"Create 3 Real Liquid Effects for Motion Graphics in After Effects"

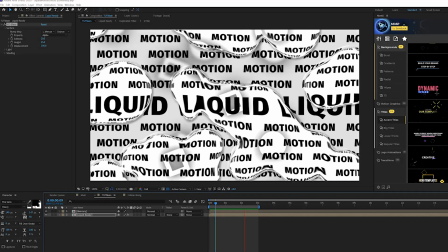[3:19]
So that's how we can create really cool liquid effect for our motion graphics but i like to taste a little bit further and show you some more creative effects
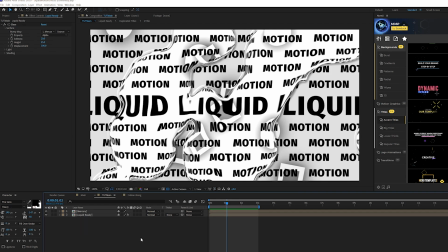[3:25]
to help bring a boring composition to the next level so just stick around and you'll learn some pretty cool techniques so let's go to layer new adjustment layer and we're going to rename this to lens we're going to affect distort and we're going to grab cc lens this
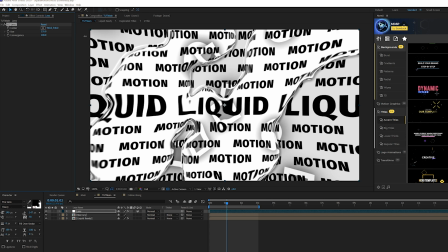[3:40]
effect is awesome what we're going to do is increase the size to like 200 so we can kind of see what we're doing here maybe like a 230 okay then we're going to awkward the stopwatch for center and we're going to type in wiggle open parenthesis
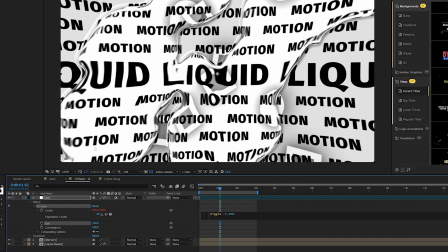[3:53]
0.5 comma 500 and this is going to create a very distorted
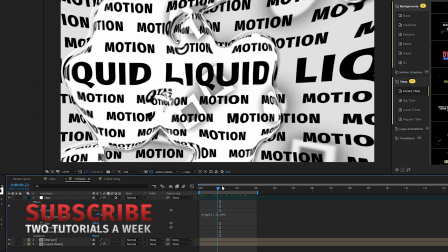[3:58]
warp liquid type effect around our composition but it's also awkward stopwatch for
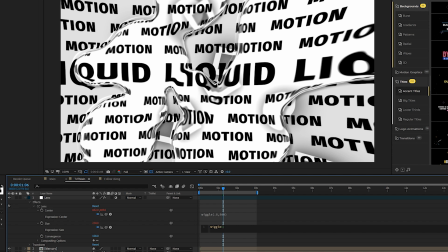[4:02]
size and type in wiggle open parenthesis 0.5 comma 100
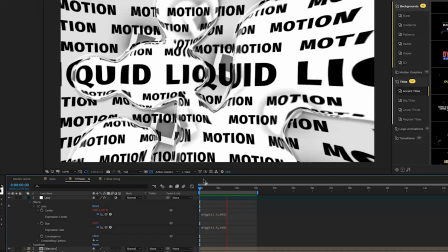[4:07]
close parenthesis just like that so with those expressions added in here it definitely helps you know add a lot more movement and liquidity
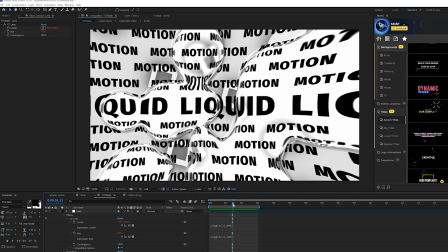[4:14]
to our overall motion graphing it looks really nice now i want to really take this to the next level just make this a little bit more authentic i'm gonna make
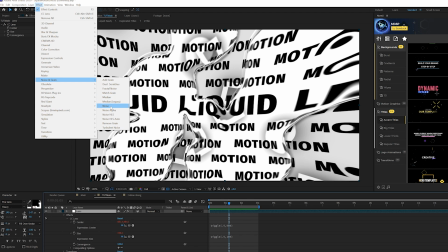[4:21]
sure our adjustment layer selected go to effect noise and grain and i'm just add noise i'm gonna set the noise up to 10 and uncheck
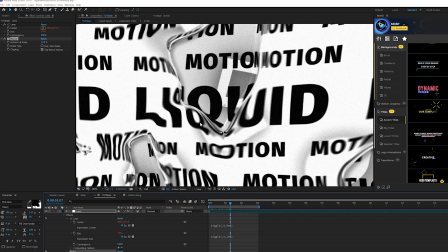[4:29]
use color noise i did 12 there that's okay and this just really makes it seem a little bit more realistic and i like it just a cool creative
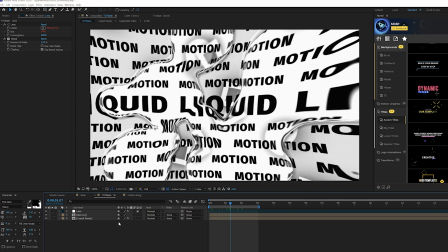[4:37]
effect you don't have to use it okay so i really want to make this pop out a little bit more than what it is so you see in our main compass
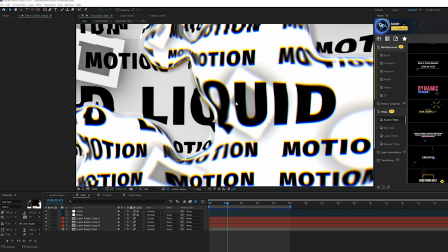[4:43]
or original composition there was a little bit of a rgb uh look to it you get a really interesting you know style
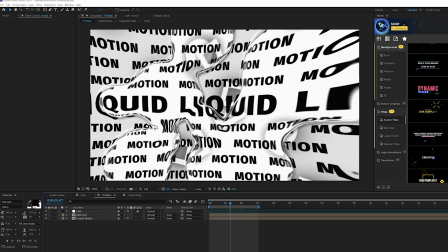[4:49]
with it so let me show you how you can quickly make this an rgb look really quick just so you can have a little bit color variation
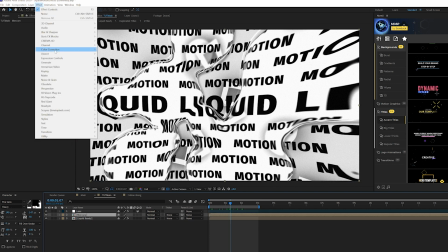[4:55]
in it so what we're gonna do here is take our mercury layer go to effect and we'll go to channel and we're gonna grab something called
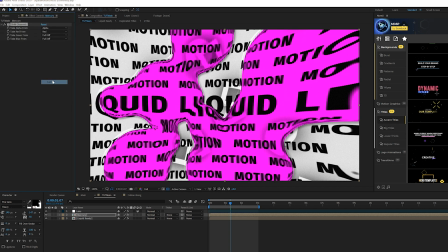[5:00]
shift channels we'll set the green to full off click on blue and set that to full off all right we'll take our mercury layer and we'll duplicate it and we'll turn the red off we'll take the green and turn it to green or turn it back to green duplicate the layer again turn off green and
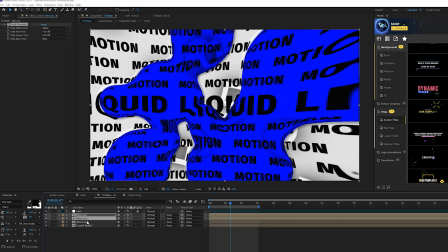[5:15]
we'll turn the blue on so you may have seen me do this a hundred times but then we'll grab the two top layers go to the blend mode and set it
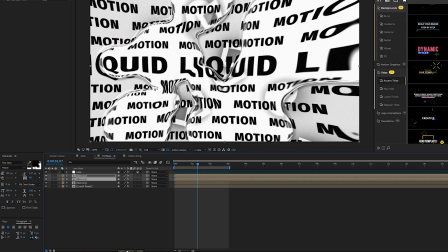[5:22]
to screen if you don't see the blend mode you'll have something like toggle switch the modes you can set your two top layers to screen and
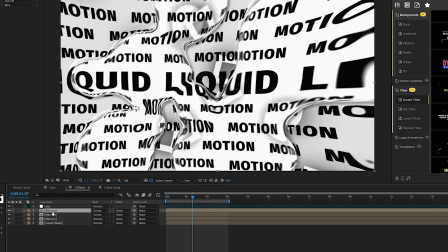[5:28]
it goes back to normal so what we want to do here say grab the top layer we have here keyboard for position we'll all click the stopwatch
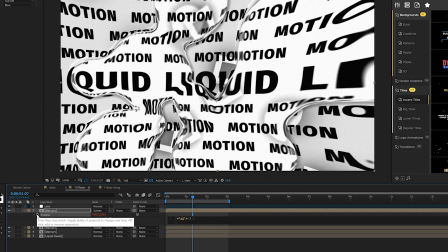[5:34]
and we'll type in wiggle open parentheses two comma five close parentheses maybe we'll do 15 we'll do 15 close parentheses
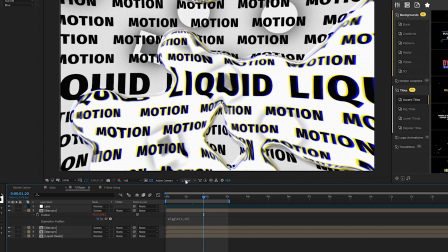[5:43]
and this will give you a little bit of nice distortion or a little bit nice
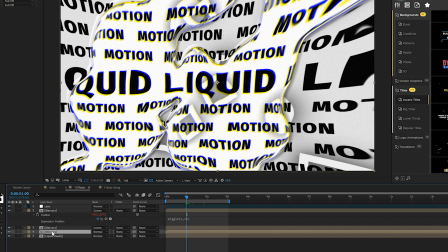[5:48]
rgb split going on there and of course if you want uh you can you know do your bottom layer as well you can offset it by a hair and you get a very nice look to that as well another thing we could
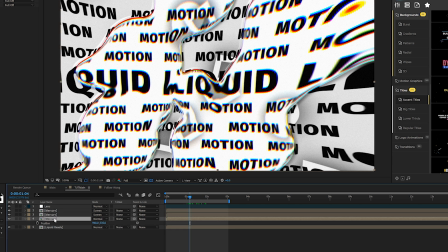[6:00]
do if you really want to take this next level like you really want to go crazy with this okay go to effect blur sharpen and we'll grab something
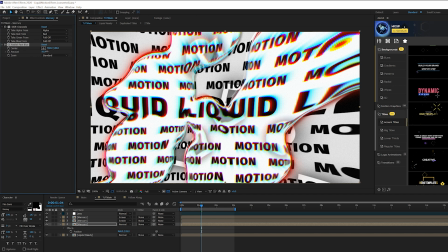[6:07]
called cc radial fast blur and you get a really unique look here what i would do is just you know all close the stopwatch for mount and type in wiggle open parenthesis you do like a two comma 15 close parenthesis so i may have gone too far with this rgb effect but you
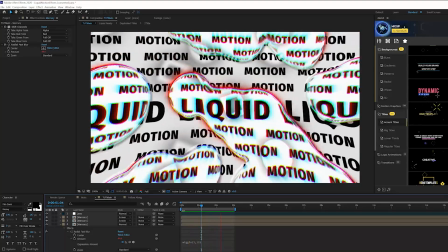[6:23]
know you have the choice to how you want to stack these effects which ones you want to use and how you want to build out your own composition with these creative ideas.
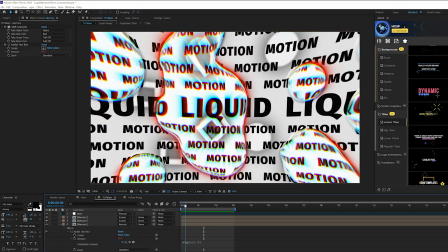[6:31]
So I want to show you how we can do the seamless titles that you see inside of this tutorial really quick and I'm going to show you how to do that. And before we move on I want to give a huge shout out to our 500 template pack for After Effects.
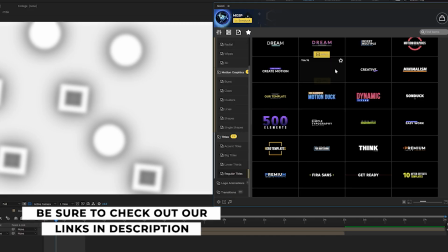[6:42]
So this is our 500 template motion graphics starter pack extension right here inside of After Effects and we have titles,
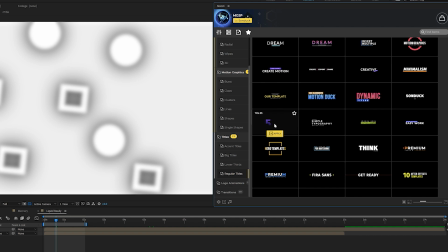[6:47]
accent, motion graphics, animated backgrounds and more inside this one pack and we can preview every template before we apply it.
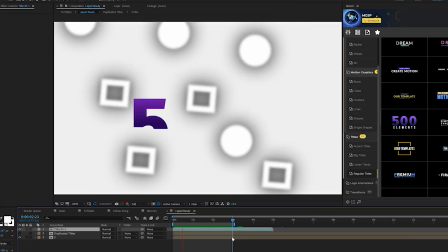[6:53]
So when we find a title template that we want we just click on apply and it automatically applies a full title animation to our composition.